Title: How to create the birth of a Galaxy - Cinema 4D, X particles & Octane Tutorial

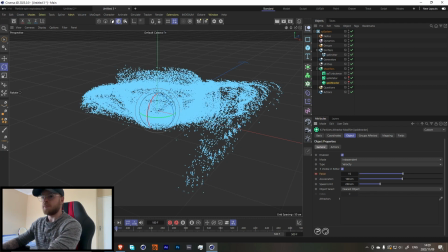265s
So let's go to maybe like frame 180 over here, set a keyframe, set another keyframe just directly afterwards, change it to 60. Oh, that was the wrong button.
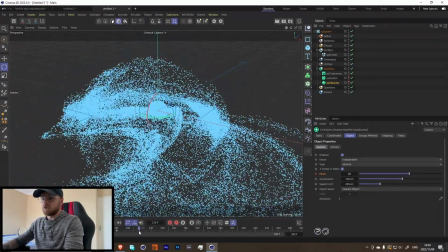276s
And then let's maybe go to like 20, that's fine, and change this back to 15.
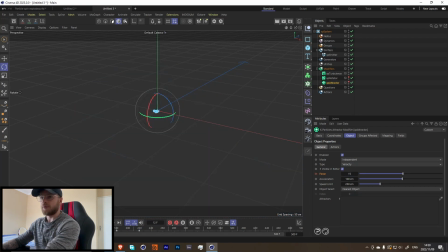285s
And you'll see that when we press play over here now,
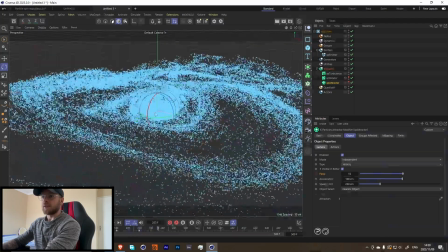290s
forms the kind of galaxy thing, then it comes back in and then comes back out again, and it like is bigger, which I just thought was super cool.
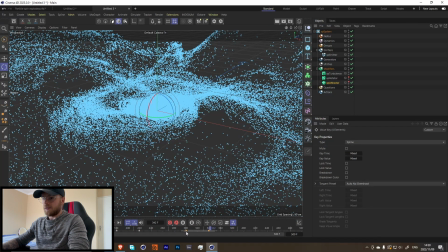299s
So let's just take this, duplicate it again over here, just so it, like, it does it twice.
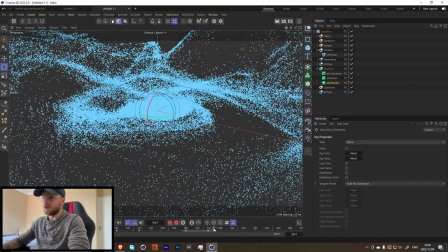306s
I mean, a lot of this you guys can, you know, if you want to do it, you can do it. If you don't want to do it, you don't have to do it. It's kind of all up to you.
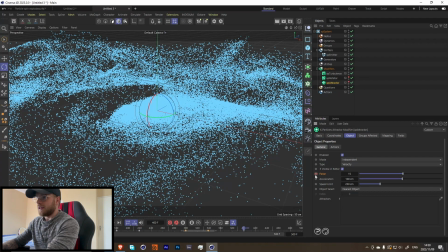312s
And then over here at like 400, let's set a keyframe over here And then let's set it to maybe like, yeah, let's just go all out, like 300. Because what we wanted to do up here is, I kind of want it to be like a big bang type of thing.
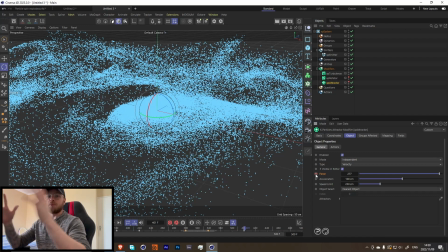329s
So I want it to completely suck in and then explode all the way out. So let's set a keyframe there.
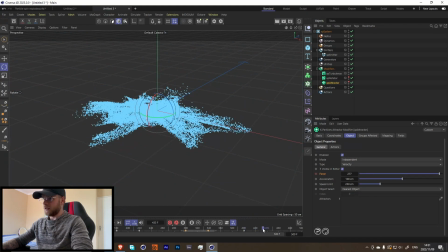337s
And then at maybe like here, set another keyframe. But let's also set a keyframe for these ones. And then let's reverse this all the way, increase this by a bit. There's no specific numbers that you have to use. All of this is just kind of trial and error.
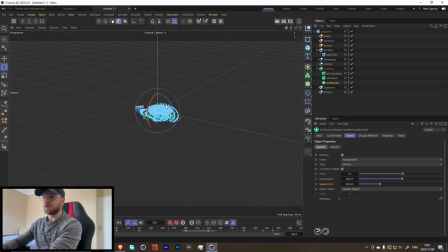356s
And let's see what that looks like. So it starts out spinning, which I still think looks really cool.
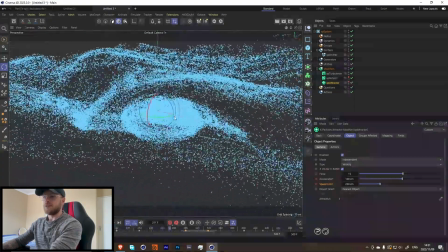364s
Sucks in, kind of comes out bigger, sucks in again,
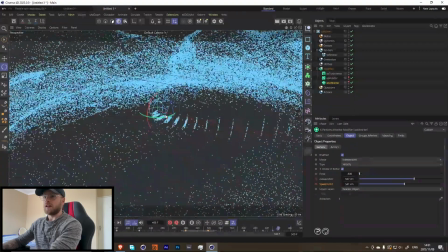371s
and then finally all the way in and explode. Nice.
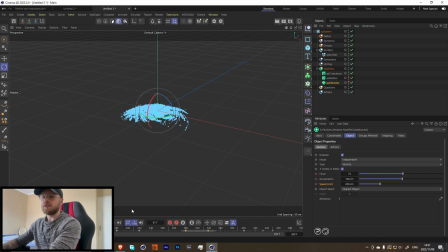376s
That looks cool. So in my original render over here,
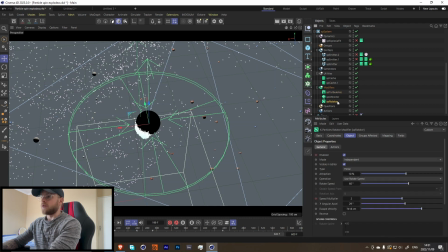382s
I have some like keyframes for the rotator and the turbulence, where I'm kind of changing the turbulence during these little parts where it gets sucked in and kind of increasing the speed of it. So if you want to do that, you can, but I think for this tutorial I won't do it, because a lot of this is just kind of trial and error as you go, just kind of see what works for your specific render.
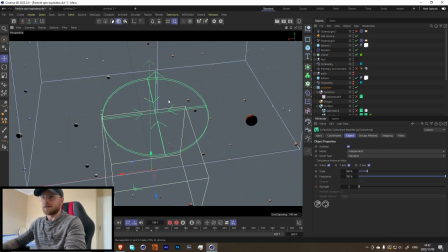404s
You'll notice over here that in my scene, if you guys want to create like a scene like my scene over here, I have a bunch of spheres that are cloned. So I just have a cloner over here with a sphere with a random effect to just kind of move them all around and change the rotation and the scale of them.
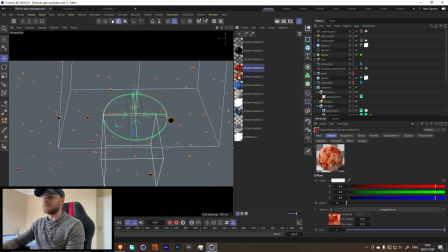421s
And all of these little spheres just have little planet textures. So you can just download some like planet textures online. And then I just kind of scattered that around just to kind of give the feel of, you know, these are planets, to kind of show scale.
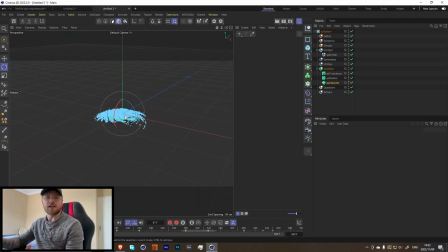434s
Because the simulation is like a really small simulation, I did that just to kind of show scale over there. Cool, so let's spice this up a bit. In the emitter over here, let's go into the display and change this to a gradient parameter.
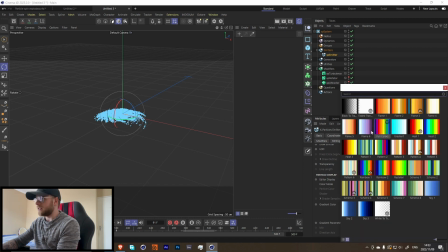452s
I think age should be fine. It might be speed instead, and I think I use this preset over here.
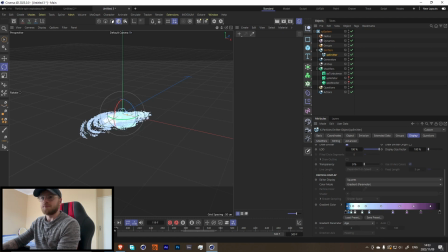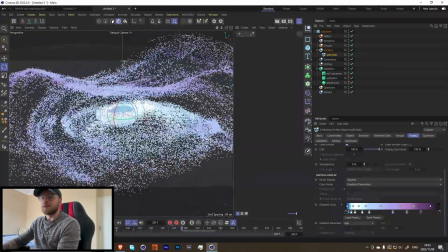466s
Yeah, look at the variations in the color over there.
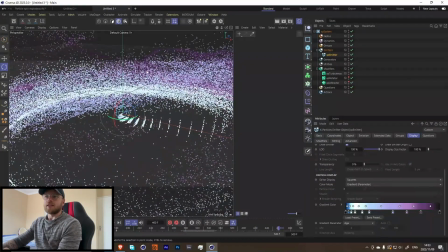472s
And with it like constantly coming in and out, you get the variations in the color because of the fact that it has this sphere. So it looks like we're still emitting over here. I think we can fix that just by changing in the emission over here.
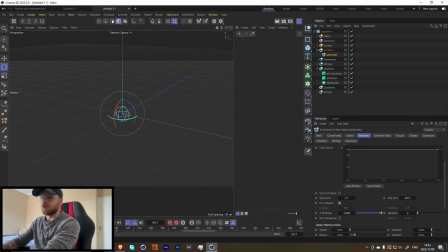485s
Just make this like 350, and that should solve that specific problem. So what I did with my initial render was,
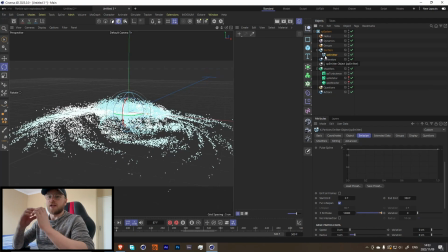495s
you'll notice over here that because we're having this emitter kind of like going bigger and bigger and it's pulsing every 30 frames,
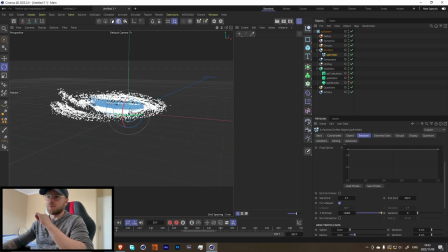501s
you'll see that like there's a ball every few seconds.